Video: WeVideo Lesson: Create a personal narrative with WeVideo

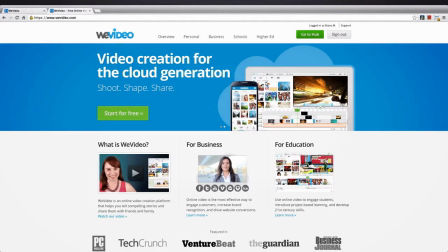Hey guys, this is Diana from WeVideo. Welcome to the masterclass on building your personal narrative.
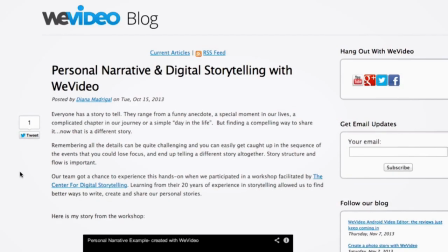This video is part of a blog series on how to create your personal narrative.
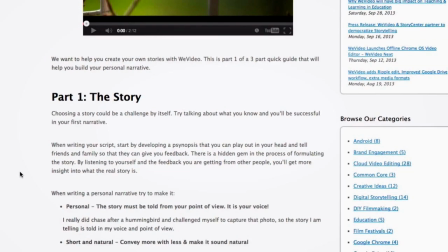I invite you to check it out on our blog before you see this video so that you can understand some of the references I'll do throughout the tutorial.
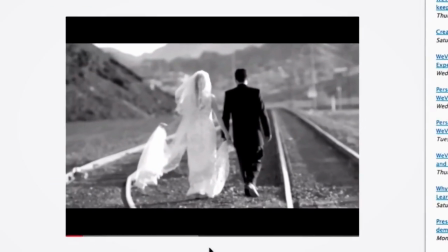If you already did, welcome back.
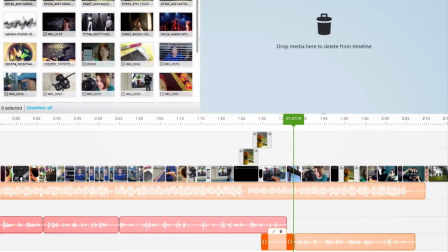Since we're building a complex story using multiple video tracks and soundtracks, we'll be working with the timeline and advanced timeline mode.
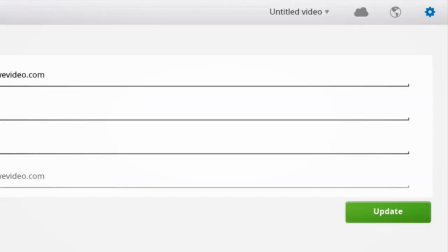Let's start by naming our video before we go any further.
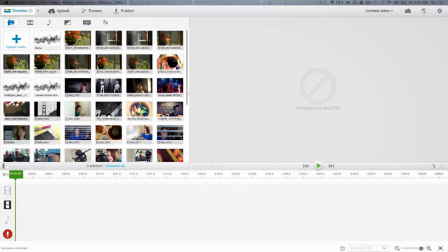By now your clips should be uploaded and you can find them in the media library.
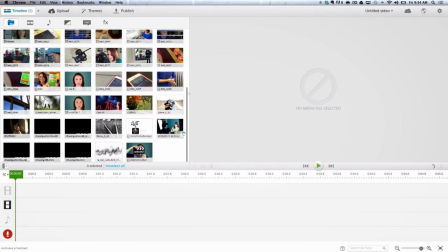As we've mentioned before, a personal narrative is guided by the voice of the storyteller.
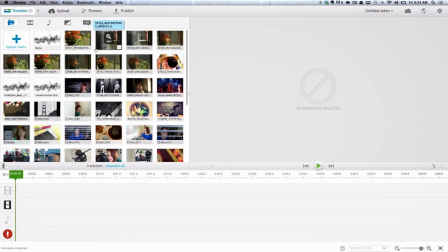So the first thing I'll do is drop my narration into the voiceover track.
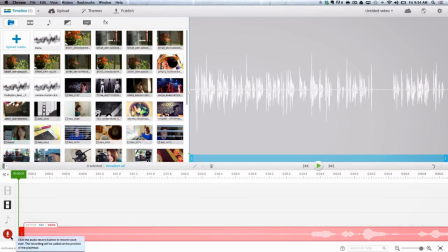If I hadn't recorded it earlier, I could do it here as well by using the voiceover feature.
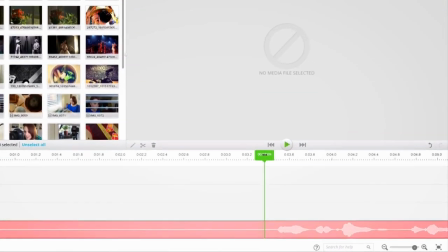Next, it's time to create a rough edit of my narrative. As I listen to my story, I drop the clips that best represent the narration.
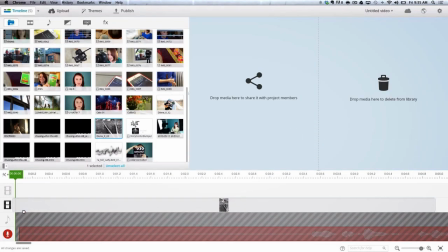For example, I use a photo from my wedding as the first photo in my narrative.
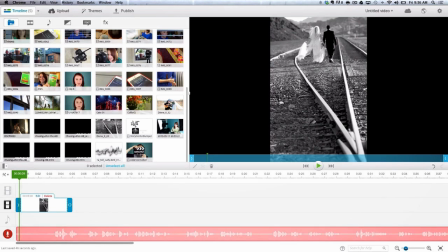I continue on as I review the narrative, adding roughly the pieces of the story in sequence.
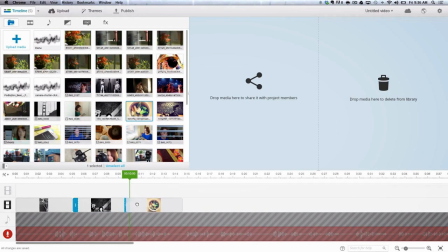I don't fine match them yet, since I'll do that later.
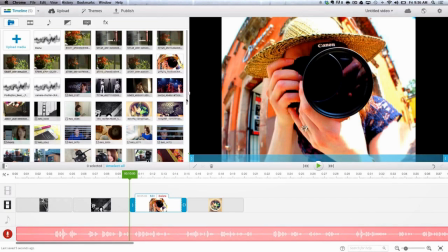The goal now is to see if the visual elements I have are enough to complete the story and convey my story points.
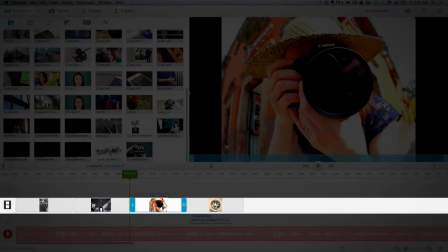Notice that I am adding my clips in the main track. This track acts differently than the rest of the tracks.
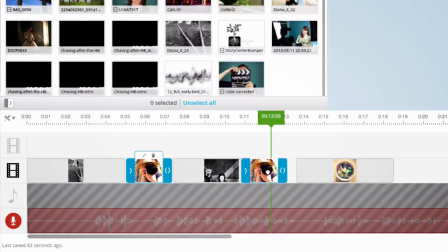When you trim or rearrange clips, the main track keeps the clips together and ripples with the changes.
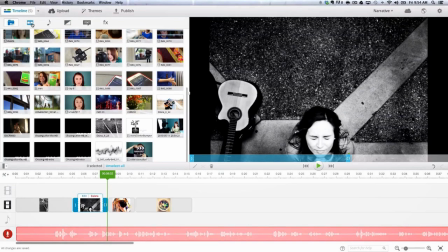In other words, it is a gapless track. You can manually create gaps by dragging solid clips if you wish to space the clips out.
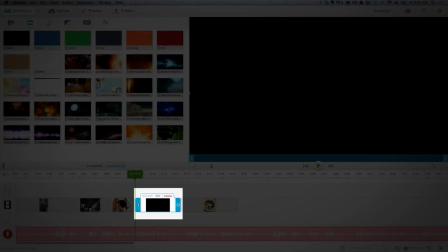I have added a spacer clip here, since I don't have an image to go with my voiceover.
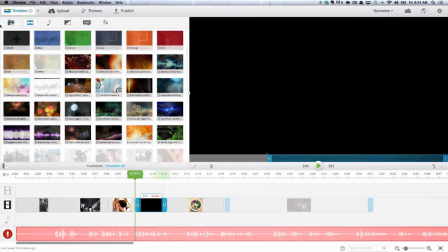This allows me to continue building the sequence and preview my video while I figure out what I'd like to add.
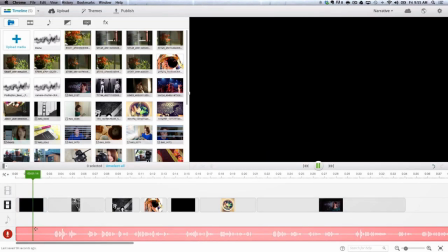Spacers can also be used to create intrigue, like it did at the top of the narrative.
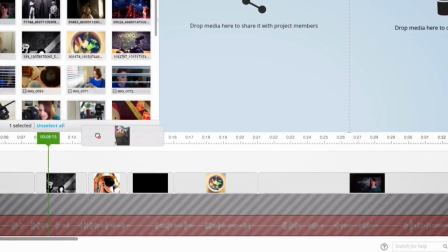Once I find the clip I want to add to replace the spacer, I add it in the additional video track.
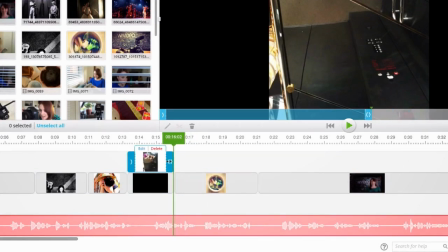I then trim it to match the spacer and drop it in the main track.
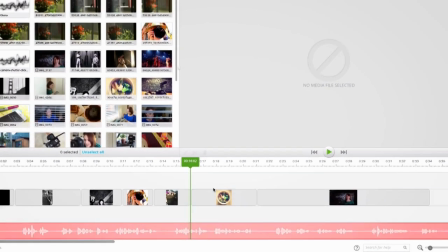Finally, I erase the spacer. This will maintain my story's timing and will ensure nothing is moved from my narrative.
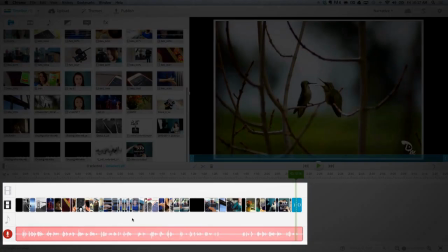Once I have the main story built, it's time to add additional items.
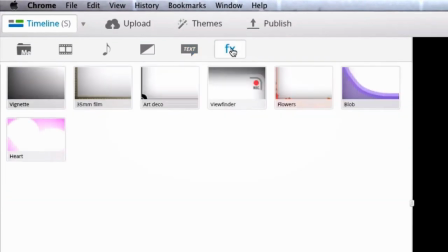This could be text, animation, special effects, transitions, etc.
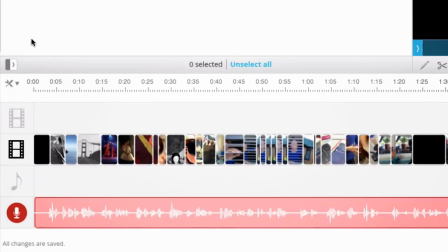But before I do this, I activate the ripple edit function. This will maintain the items I add in other layers connected to the main layer and will come in very handy as I fine-tune the clips in the main track.
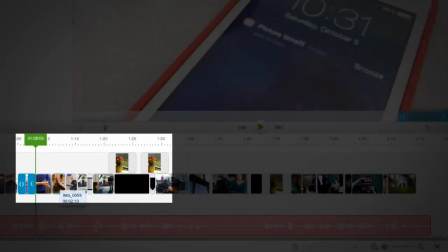The ripple edit function is a premium feature. Let's start by adding some transitions.
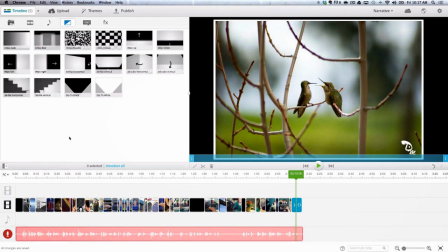Transitions, although fun to use, should be used with a purpose. I did not use them between all of the clips.
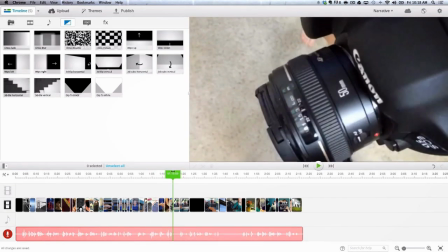I decided to jump from clip to clip and add only one if I wanted to make a point.
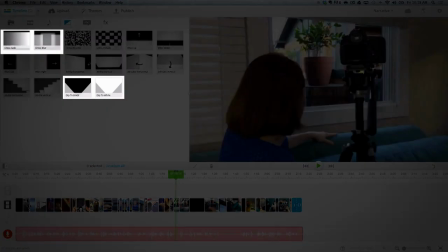When I use transitions, I usually stick with the traditional ones.
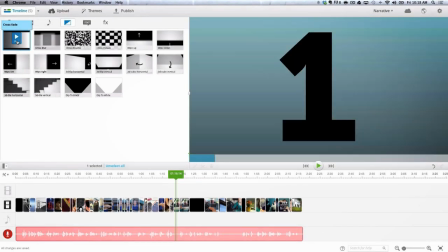A crossfade usually denotes the passing of time, which is exactly what I want to reflect here.
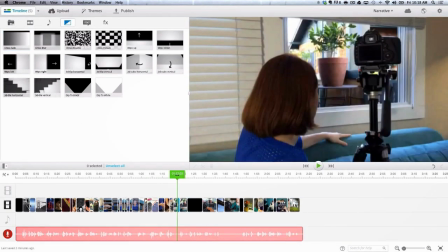I am using it to emphasize that I spent a lot of time looking out a window, so I added in between the clips.
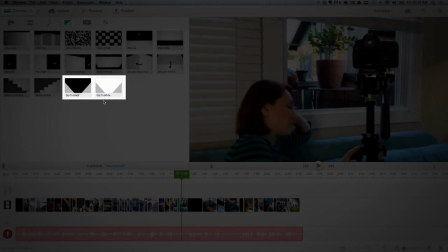A dip to white or a dip to black is helpful when transitioning from or to a blank clip,
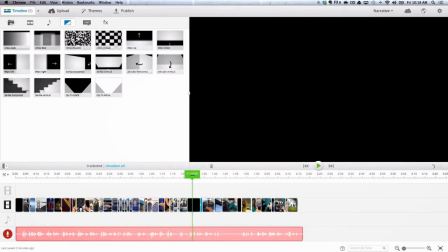or at the end or beginning of a video, like I did here.
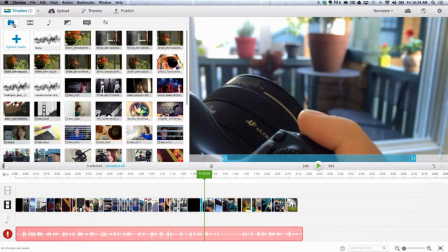Now let's add some additional clips to our second layer. When working with layers, you need to keep in mind that what you have on the top track is what's visible.
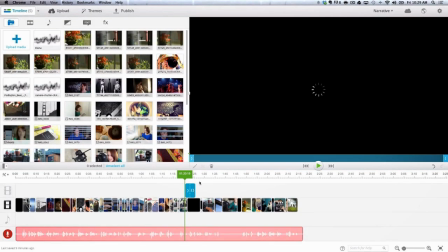For my narrative, I used the additional layer to add the failed photos of the hummingbird on top of a black clip.
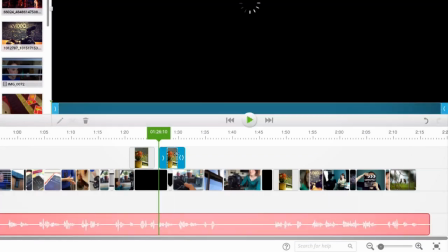I did not add them in the main track because I wanted to leave a black gap between each of them to look like a shutter effect.